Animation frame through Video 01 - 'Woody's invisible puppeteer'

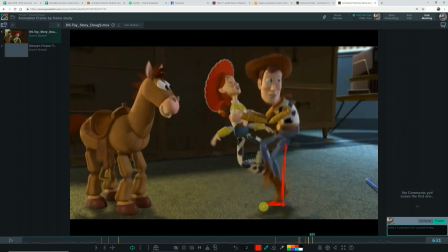Again, there's no sort of leg pushing off, it's just like beep, it just pops off again. It's awesome. I mean, this makes no sense. Look at, he's so ungainly at this point and really breaking all the rules.
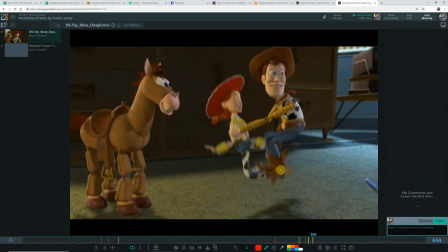Watch the feet, and just shoot across back here. How does that work? Even the hips, are they in a proper arc? Yeah, okay, we can give him that. Again, it's just on the ground for 2 frames, then straight up again.
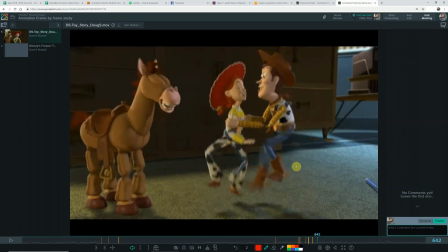So not really giving much feeling of weight. Like a big, imagine a really big, heavy, realistically animated character. If it jumped and landed and then it was going to jump again, you'd need a fair few frames on the ground for it to take that weight as it fell and then push itself off again.
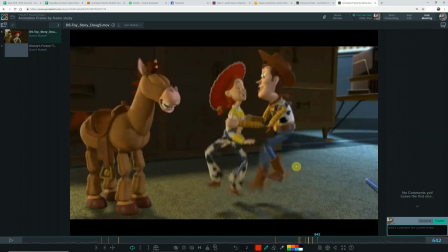So with him, he's like hitting the ground, 2 frames, back up, no real push off to mention. Look at this, 1 frame, and he's up again. Now, and then this is the final bit of cool puppetness. So he wants to go over here to show her his next sort of bit of acting.
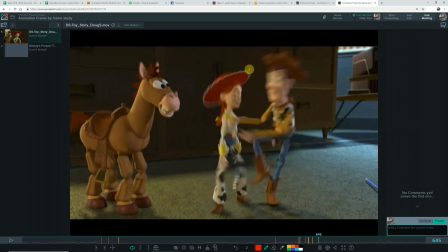And this is so metaphorical, it's awesome. So remember I was saying how he's on strings, invisible magical strings. So he wants to go in his mind, but the puppeteer in this section isn't ready for it. So Woody starts to move, but the puppeteer isn't going.
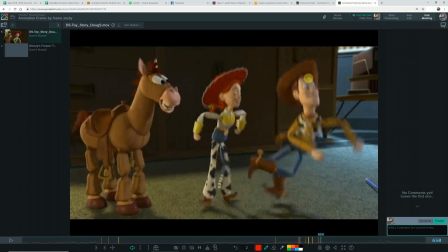So these invisible strings kind of like seemingly hold him back, and so he can't go.
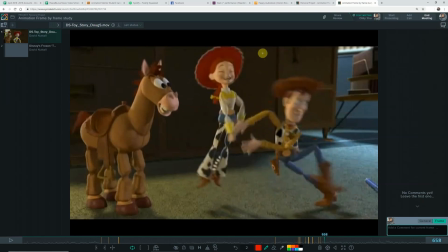He's flailing around trying to get there, and then he has to come back, and then the puppeteer's kind of ready by this point, so then he can move.
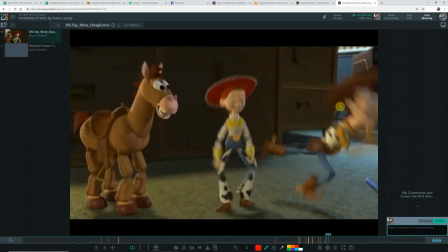So the puppeteer pulls him, and he flails off with these big windmilling arms and legs.
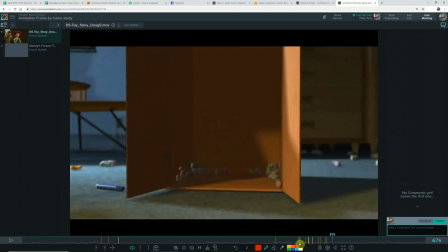It's so cool. It's, yeah. And then watching that in full speed, all that stuff, it's just...
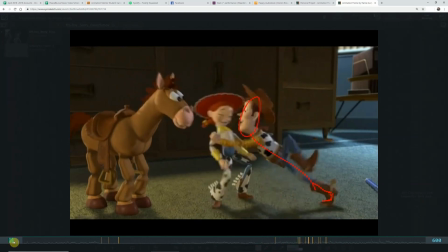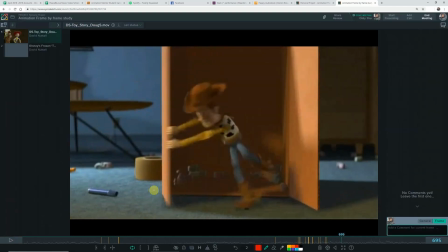There you go. Awesome.
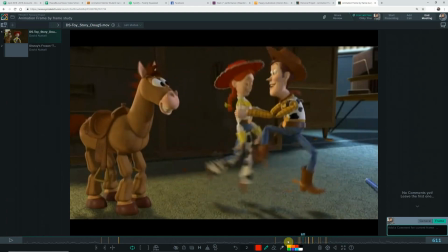The only other little thing, I mean, I should really leave it there, but I do just want to point out this one thing that is something I'm not very good at,
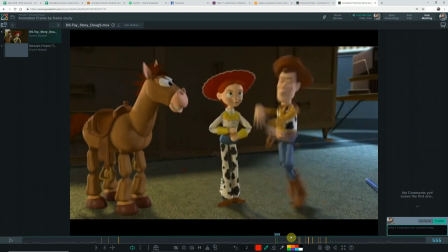and it is, where is it? Here we go. So these little arm moves he does from here. He goes 1 2 1 2 1 2 1 2 1 2.
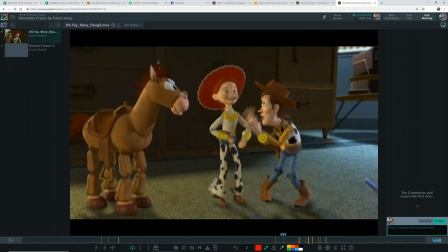Just 2 frames up down up down up down up down up down, and it gives it this really frantic kind of. I don't know about you guys as animators or people just watching, but I would always feel too scared to do that.
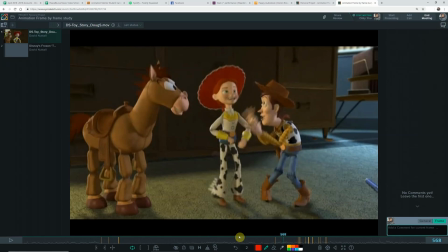I might do like 4 frames up and down, and it just wouldn't have that same energy. So again, I'm just gonna play that whole bit, but watch those little hand moves as well.
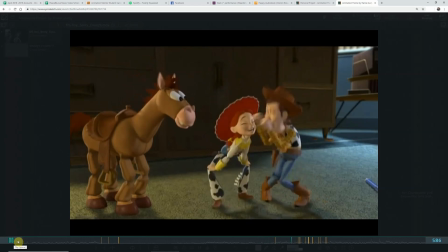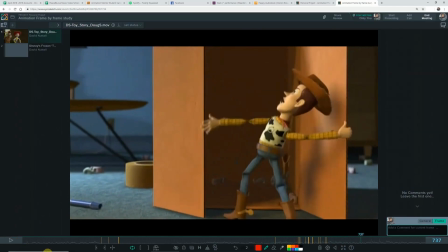There you go. So there you go. Hopefully that was remotely interesting. Hopefully you noticed something you hadn't noticed before. If you like this and you'd like me to do any others, then I'm happy to do them.
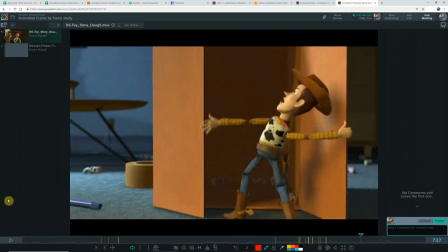So just drop me a message or comment or whatever. And if not, if you hated it, please keep your thoughts to yourself. Alright, have a good one. Bye.